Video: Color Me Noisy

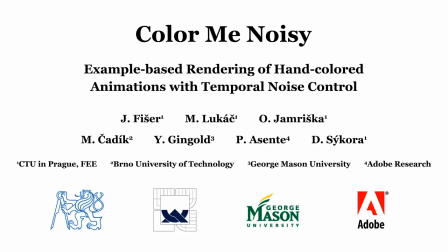and colored animation is a type of traditional animation where each frame is independently created by hand.
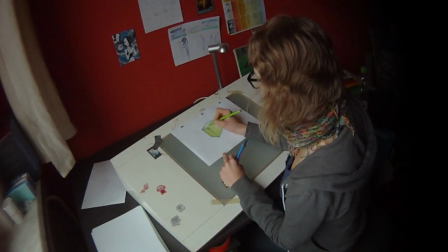This allows artists to freely express themselves in any type of drawing medium without being constrained by the technical restrictions inherent to techniques like cell-based animation.
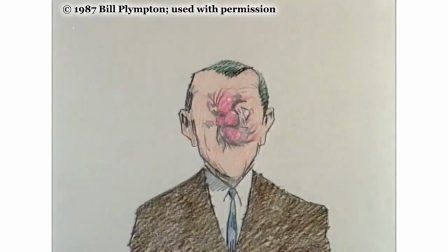It has a distinct visual style, with a certain amount of temporal flickering as details of the consecutive frames are not perfectly aligned.
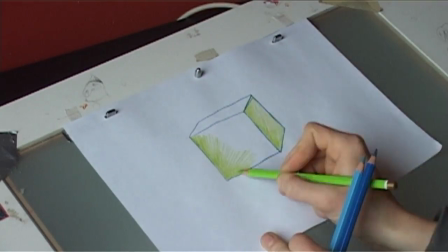However, it is rarely used in production practice for two main reasons.
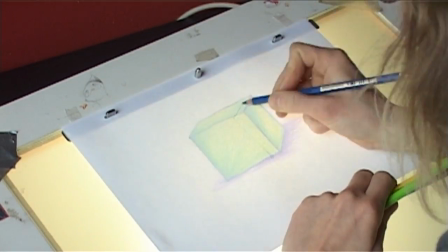First, the inability to reuse material between frames makes the creation process extremely labor-intensive.
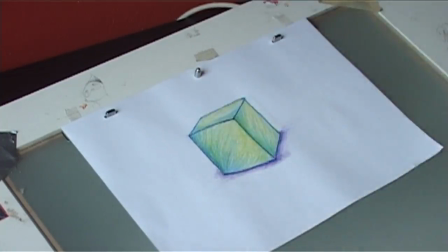Approximately 1,200 hours of artist work were needed to create the 2.5-minute animation accepted here.
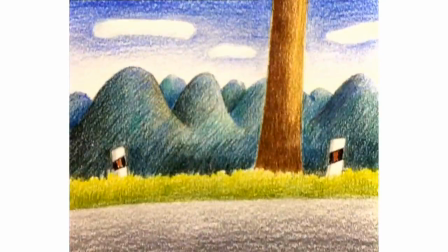Second, the temporal noise present in the animation can cause visual fatigue in the viewer, complicating the creation of longer clips.
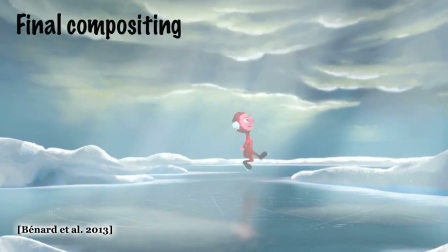Recent advances in example-based methods facilitate the creation of images and animations with visual richness similar to handmade artwork.
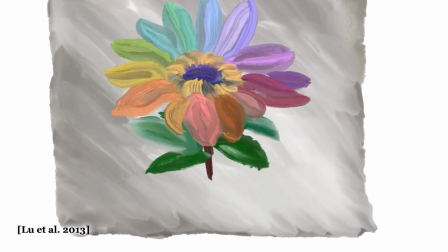Hand-colored animation requires still more.
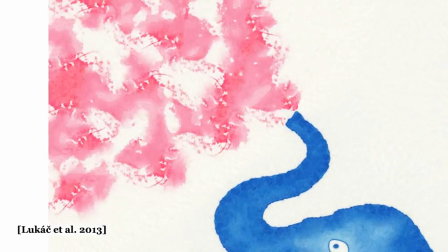Explicit control over the amount of temporal noise is needed to strike a balance between lively dynamics and viewer comfort.
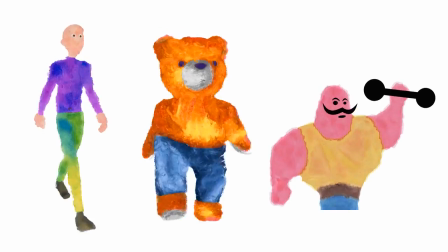In our paper, we present a method that synthesizes a hand-colored animation from a reference video and a single example of the drawing medium,
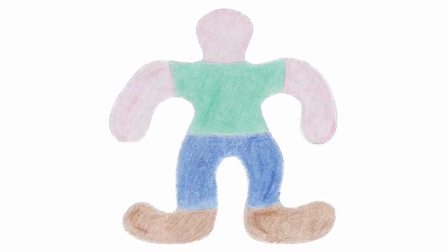while allowing fine control over the amount of temporal noise. Our approach is based on an observation that even in hand-colored animation, high-level features remain coherent in order to communicate the content of an animation to the viewer. We start with a reference video from which we extract these high-level features using a low-pass filter.
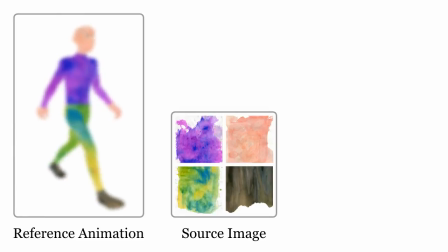Given an additional image as an example of the desired visual style,
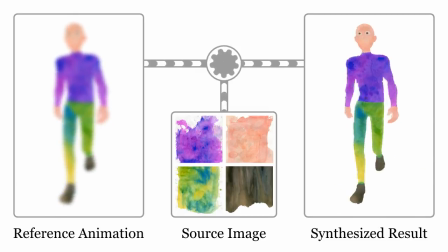we use randomized example-based synthesis to reintroduce low-level detail back into the animation and produce the stylized hand-colored result.
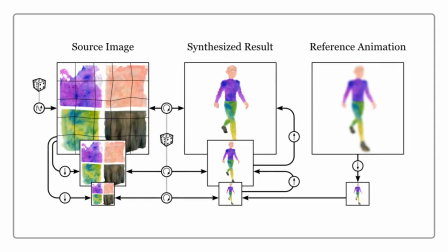For the technical details on how this is done, please refer to our paper. The resulting animation both conveys the visual style of the example image and preserves the high-level features of the reference animation,
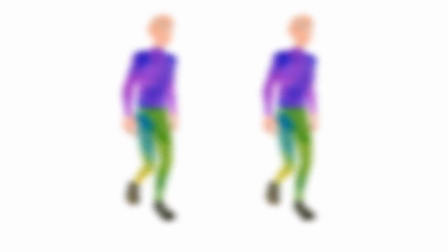such as overall look and animation dynamics.
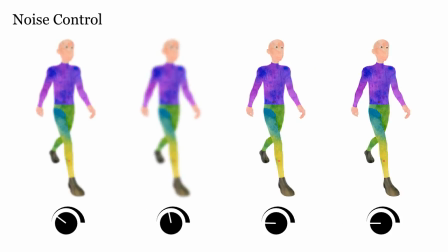Furthermore, by changing the width of the filter used in the initial step, we can determine the lowest scale of detail which is preserved, which in turn gives us the desired fine control over the amount of visual noise in the resulting animation.
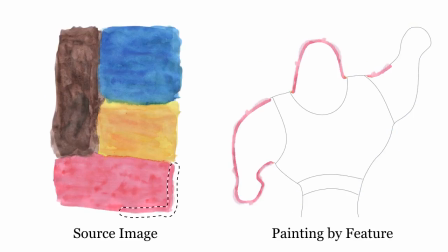Because our method does not rely on any semantic information and only requires the RGB values,
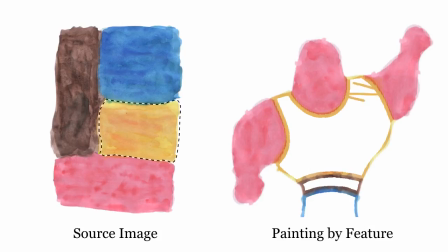the artist may use almost any method to create the reference animation, so long as it is visually similar to the example medium.
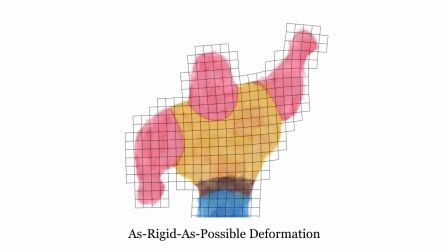As shown here, we may use an example-based painting tool to create a still image, animate it using a deformation model, and use the result as a reference animation.
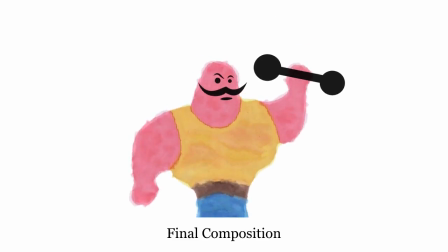Or we may use a 3D modeler to create an animated model, apply textures from natural painting media,
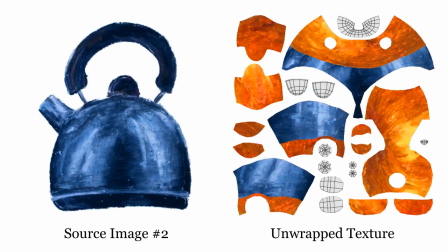and then turn the result into a hand-colored animation.
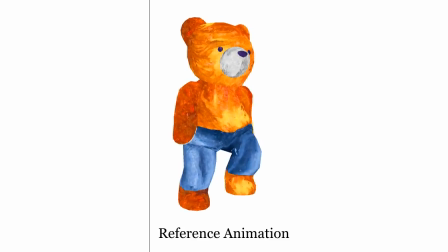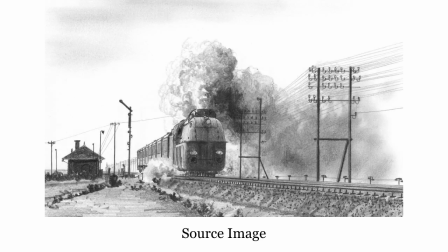Alternatively, we may animate textured particles to produce a reference sequence and
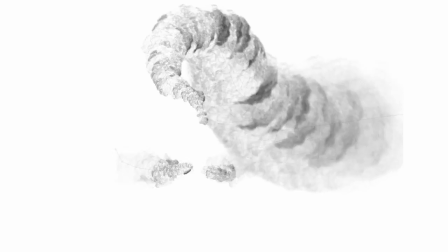employ our algorithm to give a more stylized look to such simulations of particulate media.
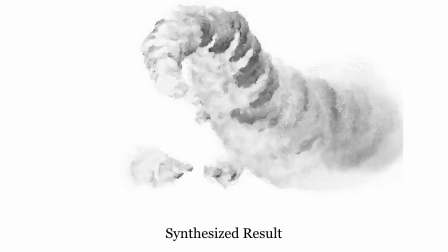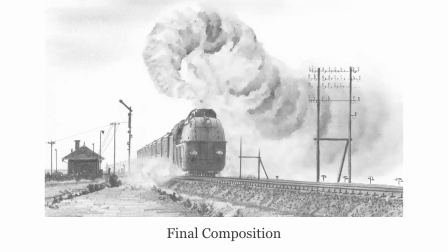Or we can use our algorithm in conjunction with a texturing method like
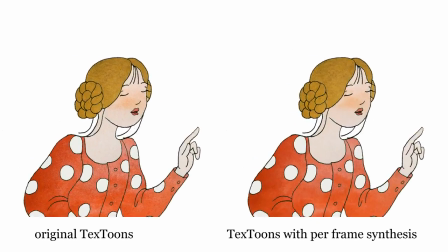Textunes to improve result quality and remove shower door effects. Thank you for watching, and may you have many pleasant experiences watching hand-colored animation.